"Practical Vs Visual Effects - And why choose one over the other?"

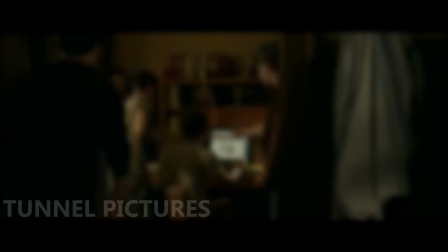(8:19)
Check him out. Anyhow, Fincher understands that visual effects are not bad and just need to be done correctly.
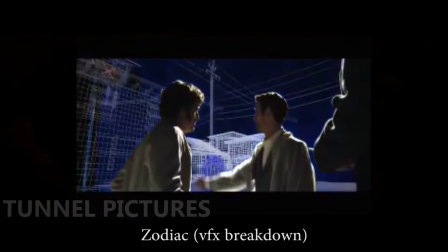(8:25)
Some shots he might have thought they actually filmed, but later found out it was fully fake.
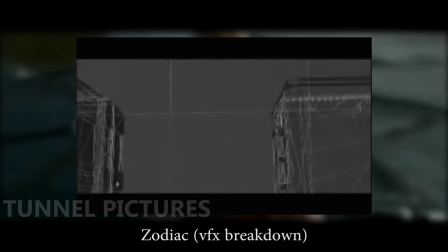(8:30)
Fincher also understands that compositing an image to look real can be really hard. Knowing what it would actually look like through a lens of a camera can be difficult.
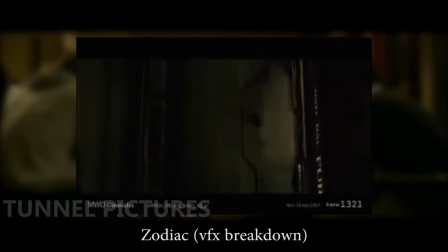(8:38)
It's hard to match the look of exposure and focus of the shot without a real guideline.
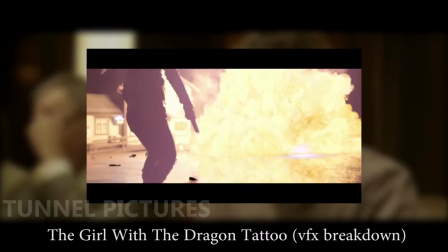(8:43)
So Fincher will, for example, add some small fire to the scene so people doing the work in post will have a reference to build their effect off of.
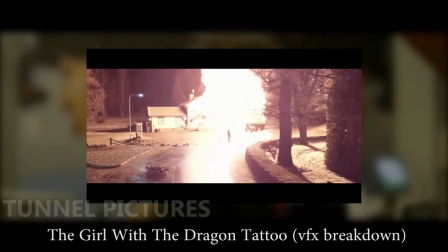(8:53)
Something that any artist in the field would appreciate, which also brings us back to director's acclaim for practicality, George Miller.
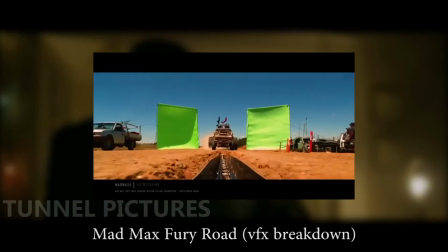(9:00)
He's known for using cars and explosions when a lot of the time he would enhance the image with visual effects.
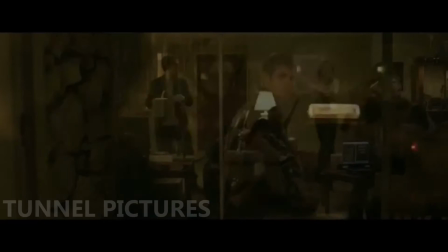(9:07)
Now, back to the negatives. It's really hard to CGI people. Doing computer-generated imagery with people is a huge challenge.
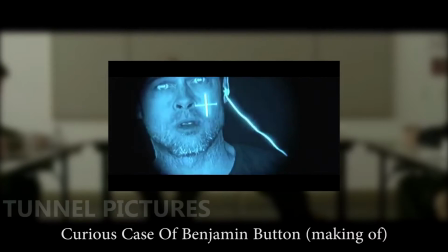(9:15)
You see it done in the Curious Case of Benjamin Buttons, but even for that they needed real facial motion capture to get a good animation.
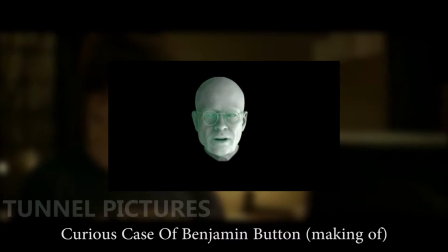(9:23)
This is like subsurface scattering, and many other facial details are so hard to recreate.
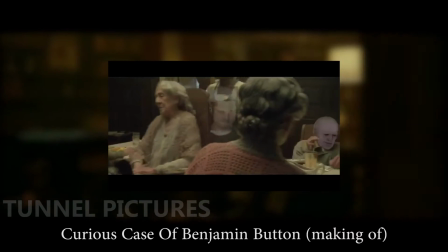(9:29)
But creating the image is not the hardest part about that. It's the animation that goes along with it.
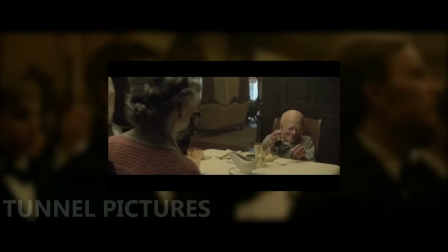(9:35)
Bringing back the motion capture, it is so hard to animate real human movements without it.
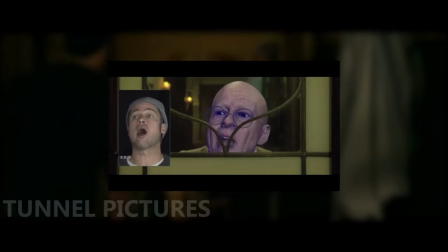(9:40)
From a very young age, we recognize that the most subtle changes done with people's faces and posture that it is hard to recreate in CGI.
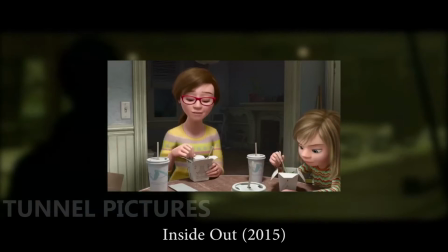(9:48)
With CGI animated films, it works because they can over-exaggerate since they are not trying to convince you that these are real actors.
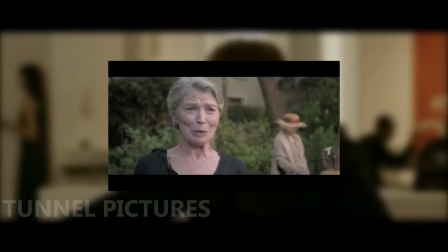(9:56)
Which of course brings us back to the little alien things in Star Wars.
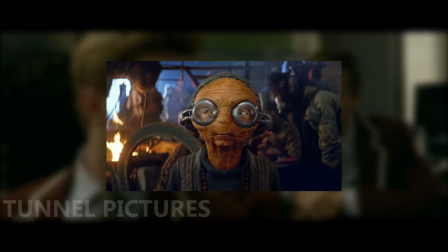(9:59)
The reason it looks so weird is because it is alive, like any other animal or human-looking thing, it is hard to get the movement on par with the real thing. That's what I believe to be the real challenge of VFX, not matching lights or modeling the objects, but animating it.
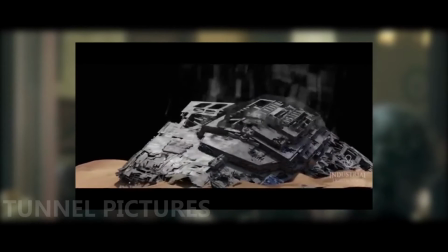(10:15)
Now, what computers are great at is objects. They are very good at rendering high-quality images of solid objects such as cars or buildings.
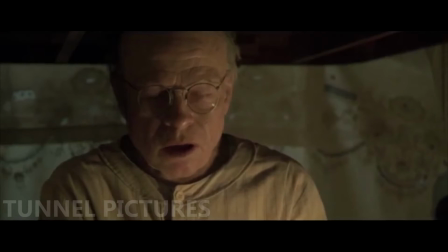(10:24)
So it is important that you don't have the time or budget for the grand spectacular shot. Consider filming it in a way that implies the idea rather than showing it to us.
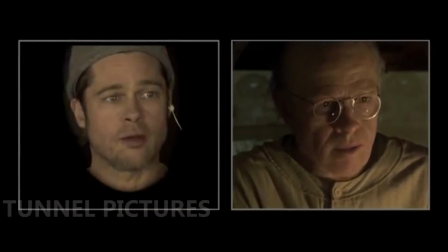(10:34)
Because, you never know, it might be more effective.
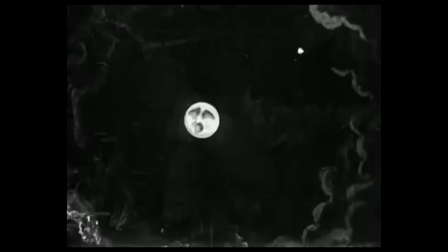(10:40)
Now, it's super important to understand that visual effects and special effects should be looked at thoughtfully as different specialties with their own purposes, but merged to make the best result. And you should not let the idea of easy way out fool you from creating your art.